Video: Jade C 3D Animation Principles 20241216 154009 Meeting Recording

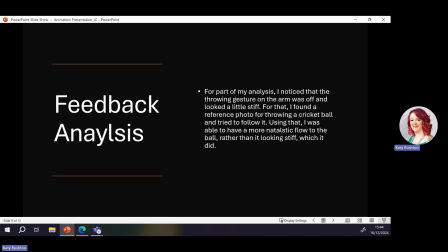Where for the analysis, I noticed the throwing gesture was a bit stiff. Okay, that's all the stuff I mentioned earlier, basically.
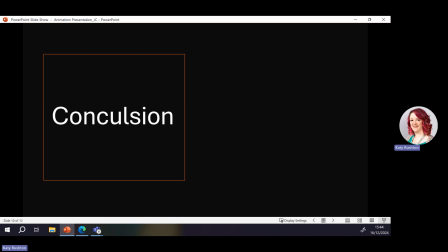And for my conclusion, I've left this deliberately blank because I prefer to talk about this in voice. For my conclusion, I'm relatively happy with how things turned out. There's a few things I would go back. I am going to go back and tweak with a little bit of extra time we've got. That being, first of all, the actual animation of the ball hitting the ground.
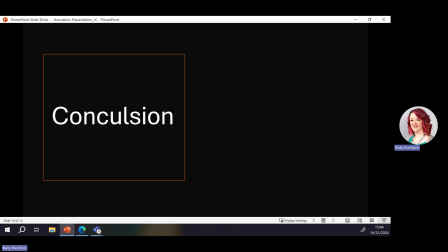I might go back and fully remake it because depending on how much time I have, because there's a few things here and there that I do not like how it looks. It stays in the air for a bit too long. It gets a bit exaggerated around where it shouldn't do, and I feel like just fully reworking it might be a better idea.
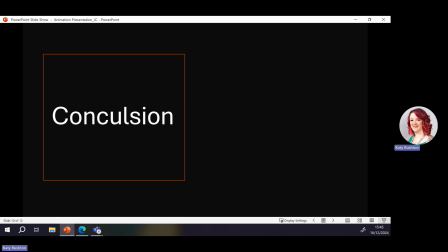But all in all, I think I did it would be a bit. It's going to be easier to see on the mirror board itself, but I think I've used the 12 principles relatively well. Like the arm, for example, I had to frame by frame that because like with the actual like stone because I couldn't get it to like latch on properly.
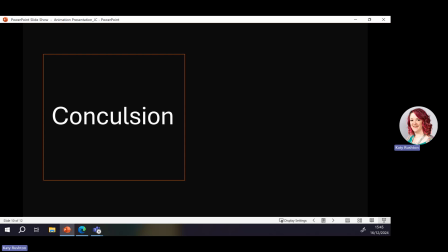I just frame by frame the stone going back in and throwing it, which there's probably better ways of doing it, but it's free to frame by frame. And here's a link to sort of all the references I use and the reading for that. There's a couple more as well on the mirror board unrelated to this, but that goes more into the history of animation.
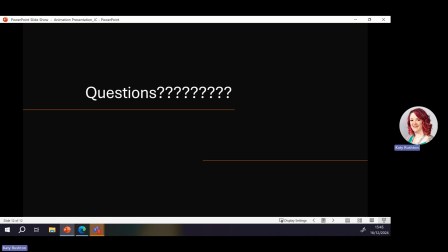And just any questions here? Also, send me a bit of feedback on some questions. I think it was really good how you really went into all the principles you've used. It's a big thing I've noticed that you really did quite well with, kind of talk about how you did it or how you either want to improve it.
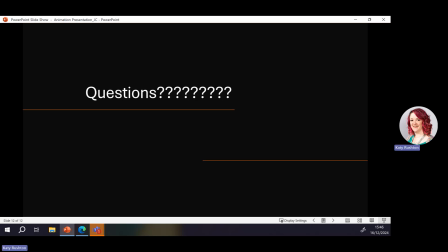I'd say the only thing I'd wonder about is if you put any like lighting into it or anything, just so it's a bit easier to possibly see kind of a stone being thrown, I guess. Yeah, that is fair.
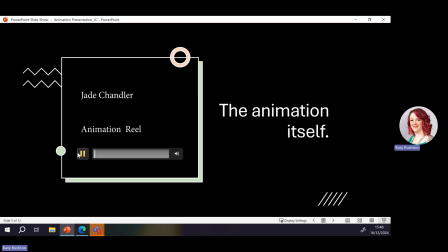If I go back to my animation, I did have a bit of issues with rendering, and when I actually get back to like properly rendering this, I'm definitely have like an extra light there, and like maybe have to make the camera angles to make it a bit better. What I might do is I might sort of zoom it in a little bit, like make a separate render of the stone throwing,
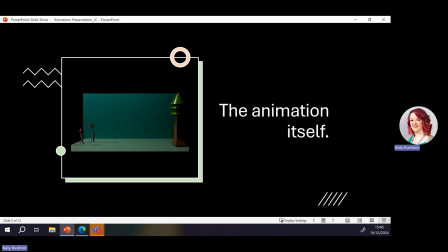zoom in on that, and then have sort of like add a more dynamic shot to it because it's very static at the moment. I think your staging is probably masking some of the quite technically difficult things that you've done there. Like you talked about your anticipation of drawing that arm back, and you refined that over quite a long period of time, and then you went in frame by frame,
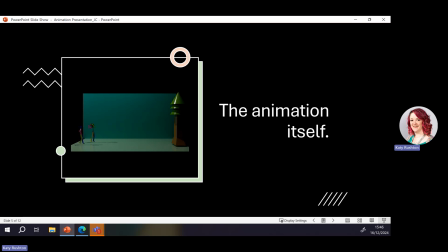or pose to pose, use the stone and things like that. So I think similar to what we spoke about on Benzies, maybe thinking about not just having one static camera angle all the way through. Extend that background so you've not got them obviously sitting in a box so they feel like they're in a space. So make the entire background bigger and longer so they feel like they're sitting in that very simple, what we call it, forest environment.
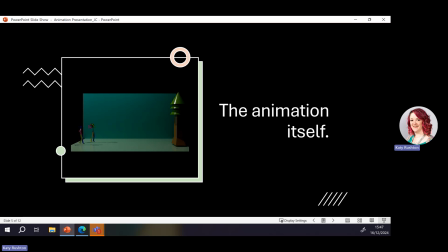And then think about the key movements that happen in this. So you could cut to a camera angle of the character drawing their arm back and throwing that. You could cut to an extreme close up of the stone hitting the tree. Or even the bounce on the floor. Like you've got a sequence of different events. We're seeing them all from quite far away. Yeah, that is.
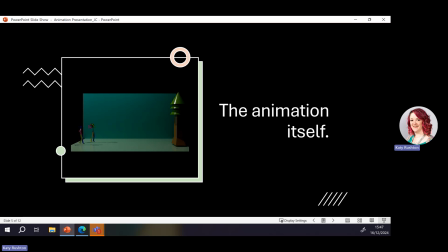And some of the things that you've done are quite difficult to see from this camera angle. So I think just without you having to really do much more in the way of animating, yes, okay, there's a bit of an edit job at the end.
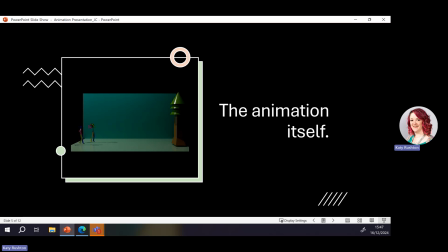You could render this out multiple different cameras, and you could actually take advantage of a lot of the animation that you've done, which I just don't think you're getting. From that angle, I'm very much hiding my own, like the actual, as you say, the technical parts of it. I mean, as I say, it's kind of hard to see the stone. It's kind of hard to see sort of the pullback.
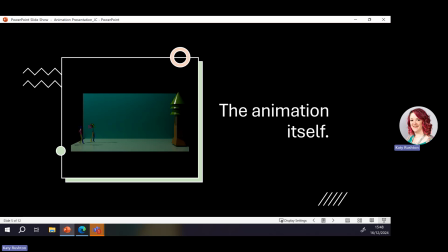Yeah, that is definitely something I can very quickly like. Which wouldn't mean lots more animation, a bit more rendering time, but I think you've got time to do that. I think then some of the feedback that other people have given you, it will be more obvious that you've implemented that feedback because we can see it. Not to mention, this is obviously a bit more for the mirror board.